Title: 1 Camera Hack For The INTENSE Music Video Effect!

What's going on guys welcome to another episode of Quick Tip Tuesdays. Today in this episode I want to show you guys one really simple trick to give you guys a little bit more intensity in your music videos.
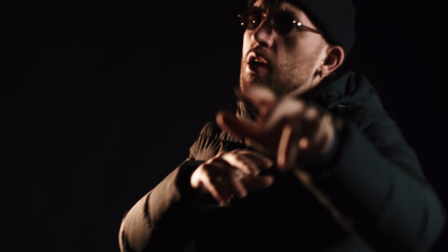Let's get into it. Now I don't know how many of you guys have ever used a tilt shift lens or seen a tilt shift lens or even know what a tilt shift lens does. Basically what it does is it just adjusts the focal plane and the footage that you're filming and we're not exactly
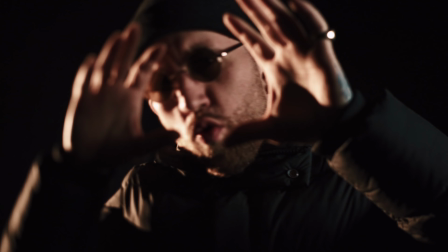doing tilt shifting today in this video but this effect is very similar to what a tilt shift lens can do.
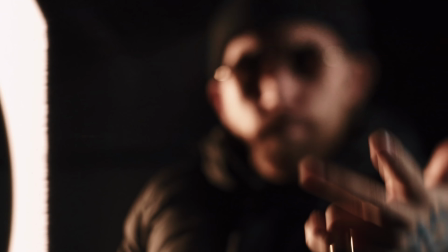So all you need to achieve this effect is a camera that you can detach the lens from and you're pretty much good to go So grab your camera grab your lens and we're gonna set our lens to manual focus You can't do this in autofocus so just set it to manual Once you
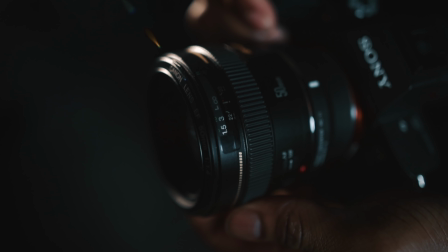have it in manual focus just spin it all the way over to the infinity focus setting on the lens and we're pretty much good to go Next
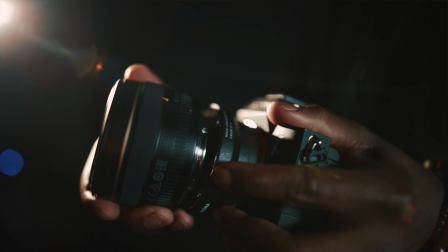thing you're gonna do is just detach the lens from the camera And you're gonna kind of wave it in front of the camera a little bit
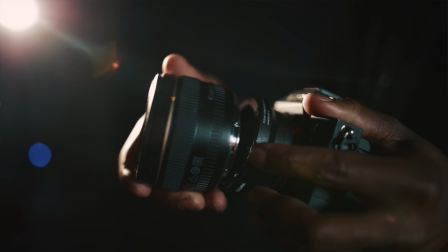to get the effect that you're looking for One thing to keep in mind when doing this effect is you kind of want to keep the subject in focus as much as possible.
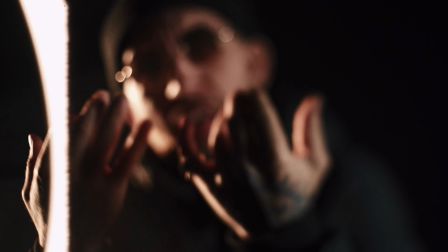Yes, you want to do this effect to give the video a little bit more intensity, but you might not want to do it too much to the point where the viewer gets kind of sick looking at it.
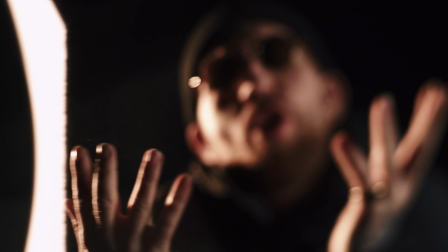So just play around with it before you start filming and put together the look that you're going for with the video before you start filming.
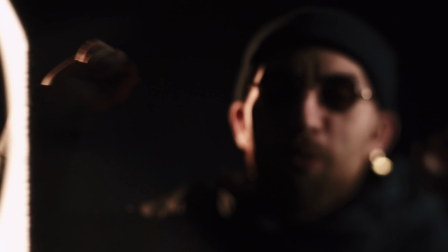Basically, just move the lens in front of the camera and then now around to the left and right. And it's just going to give your video a really intense look. This is going to be best for the music videos where you want the turn up look, where you want the intensified look for.
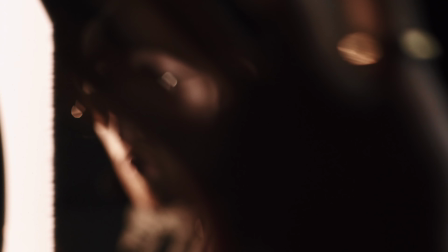And another tip that's going to help you guys give the video a little bit more of an intense look is to boost that shutter speed.
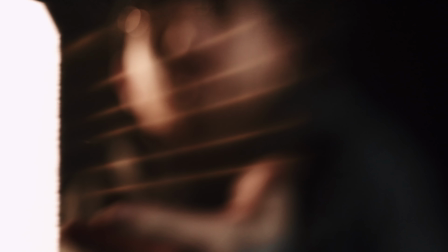And the footage that you guys are seeing right here, I have my shutter speed cranked all the way up to 160.
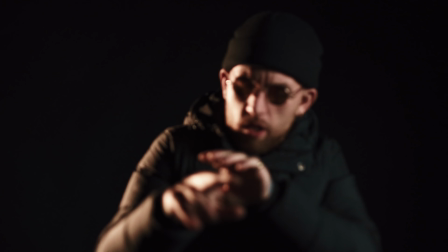And it's just going to give the video a jittery vibe to give it more intensity and the actual effect that we're doing. So there it is. Really simple and quick tip to show you guys how you can do lens whacking for your music videos to give you guys a little bit more intensity. So there it is. If you guys have any other questions about this, make sure to drop those down in the comments. I will get back to those as soon as possible. drop this video a like if you're new here you enjoyed it um consider subscribing i think that's pretty much it yeah yeah yeah go sub sub to creative ron too i'll leave his uh channel up on my end screen so watch the end screen hit subscribe i was probably super loud he has a video today too so go watch his video too yeah yeah drop that a like sub route though man peace